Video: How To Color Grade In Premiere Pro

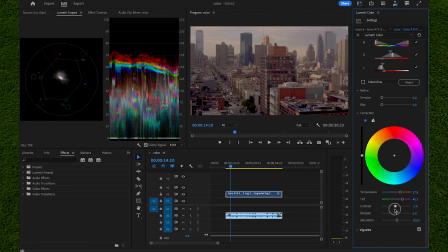249s
And if you want a little bit of a tint in this and maybe some more contrast, if you don't want it to be as dull, you can just turn that up like so.
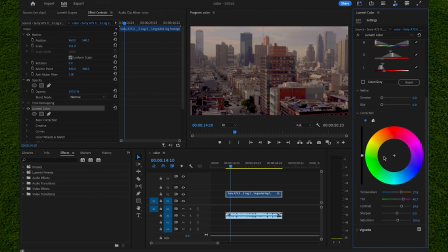256s
And as you can see, this clip is already looking a lot better. However, if we do want to add a vignette, which is basically adding some side barriers around this clip, we can either create a mask, or you can click on vignette, which is the very bottom, and actually choose the amount we want it. As you can see, it shifts the focus of this clip, adding a little outline to the shot.
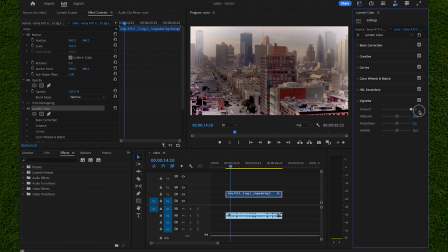275s
It makes your eye focus on the very middle of the clip more. You can either add it white by increasing it all the way to the right, or left, which makes it black on the edges.
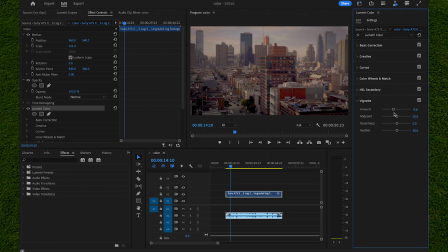284s
In this case, I'm just going to do a little bit to the left, which makes it a little bit black, drawing your focus more to the center of this clip and even the road. And then I'm going to adjust the midpoint of this a little bit to the right because I don't want it to be as apparent as it currently is. And as you can see, when I do that and then adjust the roundness, this basically is the feather.
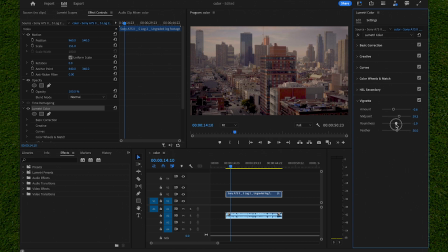302s
The feather is the amount that it gradually shows. In this case, I'm going to increase it a little bit and then increase the feather a whole lot too. And as you can see, if we click on this little FX thing in the top right hand corner right here, these are the before and after results of my color grading clip.
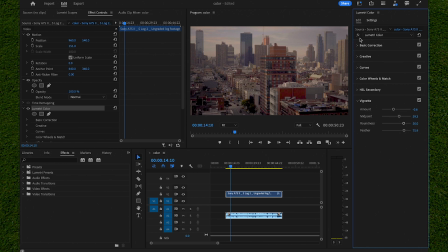320s
And if you found this video helpful, leave a like down below and share this with a friend who also needs to learn how to color grade to make their shots look a lot better.